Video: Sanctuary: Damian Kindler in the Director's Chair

You know, what was needed was a plan, you know, and everyone's like, look, make a plan, make a master shot list, you know, break down the whole script, make an entire plan.
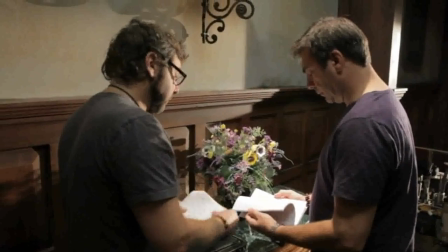(7:55)
It won't be what you do. It won't be what happens when you shoot it. But people really, you need it because you have to have an idea to start the conversation. Gordy Mac was in there screaming and pulling his hair. And saying, get over here. You know, the first AD is basically keeping things rolling. And Damien, just give me a moment.
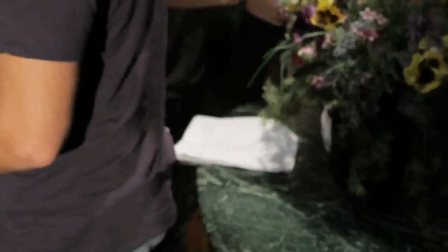(8:16)
And he would come back and he would look at his book, see the shot that he wanted, see the notes that he had made, because he was very well prepared. And looked at it. Okay. And then he would just calmly walk back into the fray.
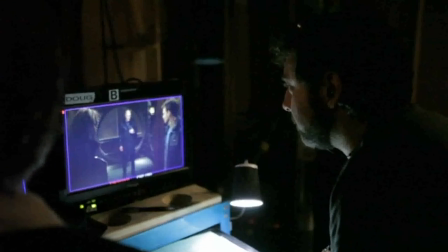(8:29)
It was really impressive. He was great with the actors. He never got overwhelmed. We never saw him get overwhelmed. And that's the key. Sometimes directors can come in, and a show like this, you know, we blast through days. We were very, very, um... I guess, aggressive shooting schedules. And he came in, man, and he knocked it out of the park. He did a fantastic job. Never tell him I said that. Ever. It's flattering that people say I was prepared. I definitely sweated it.
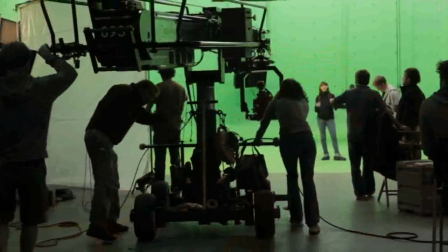(8:54)
I mean, I think that when you're working in a group and you're collaborating and you're depending on the crew to be their best because that's what the show needs, you have to show up ready. And so that's good. I'm glad people sense that. I think it was nerve-wracking for me because there's only so much you can prepare. The fact that we were under so much pressure did create some more interesting shots than would have otherwise happened. You know, the scene in the tent with Thila whipping up the other abnormals into a bit of an angry frenzy was originally planned to be, you know, two cameras set up.
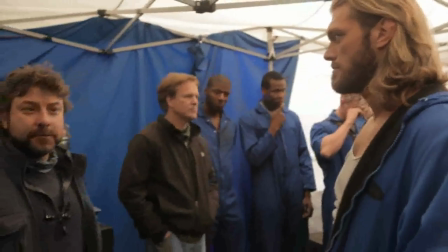(9:28)
And the idea is that I was going to have him addressing a group of people and put cameras on either side, you know, shoot it here and then shoot it here.
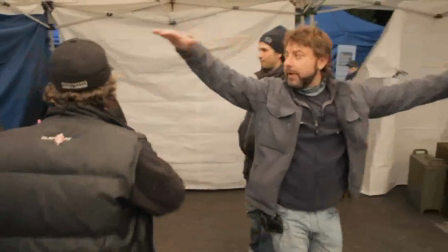(9:35)
But instead, we were fighting everything first time in light.
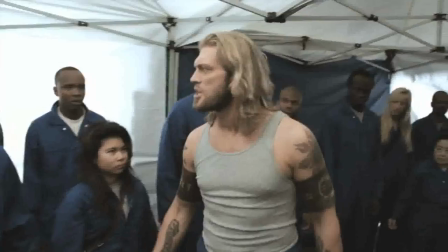(9:39)
And so we just had Steve Adelson put the steady cam on and then just keep a camera on his face at all times.
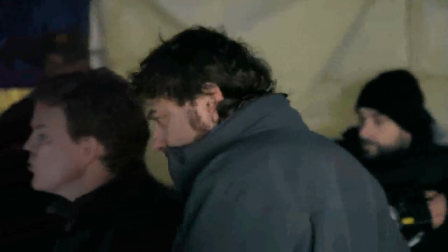(9:45)
And, you know, Edge has such a great, you know, warrior face.
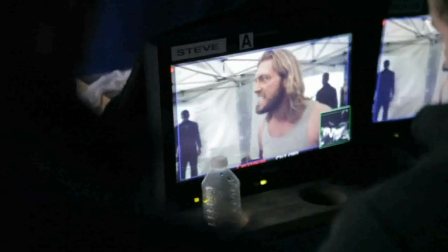(9:50)
And it was a much more important scene to just stay on him and see all the reaction in the background.
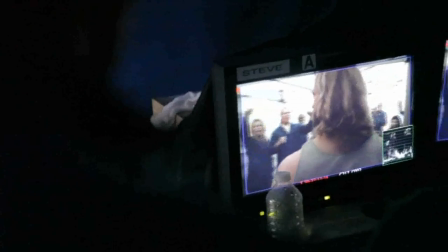(9:55)
And I think it's a much more visceral, emotionally cool scene than to sort of play it more slick. The scene where Adam is flickering in and out and then goes through his time horizon required a huge amount of kind of logistical figuring. and especially since it wasn't just him, it was all his lab equipment.
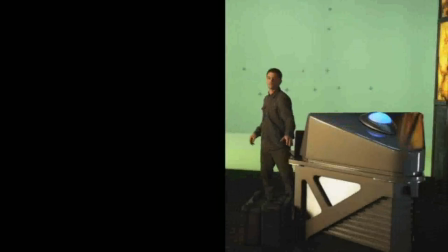(10:18)
We had to shoot essentially three different ways. We would shoot it with him there, shoot it with him not there, shoot it against green screen.
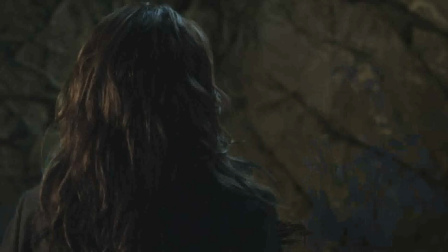(10:25)
And so the overall effect is that he and all his equipment are actually there and come out of phase in the room, and they come in ghostly and they all leave.
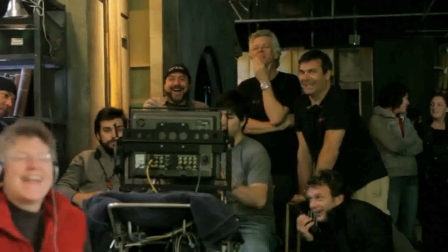(10:33)
I definitely had everybody who knew about Visifex on the set with me that day sort of saying, this is what we need. Directing Robin was easily the most challenging, difficult, life-shortening, you know, hair fallout, you know, just I never want to work in television again kind of moment. It's a bit hard.
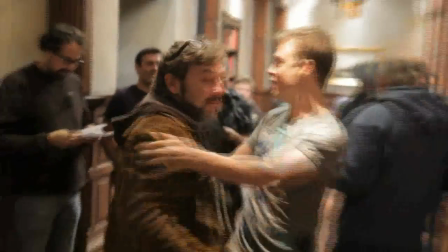(11:00)
We're very good friends. And so there's moments where you want him to take it a certain direction. And he wants to get there, but you have to kind of put aside sort of the fart joke in your head and, you know, kind of be serious and grown up in that moment. We're not good friends. We're not. Every time you see me talking to him or hanging out with him, it's charity.
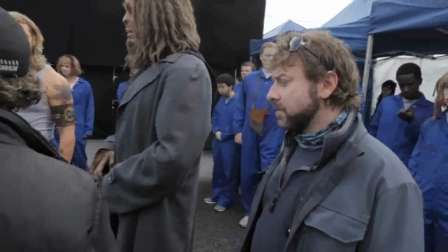(11:25)
It wasn't a fight. It was a disagreement. The big disagreement we had was over the fight,
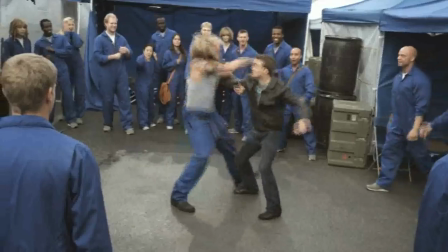(11:33)
where he was very upset with me about taking him out of the fight for one fall and the coverage off his back.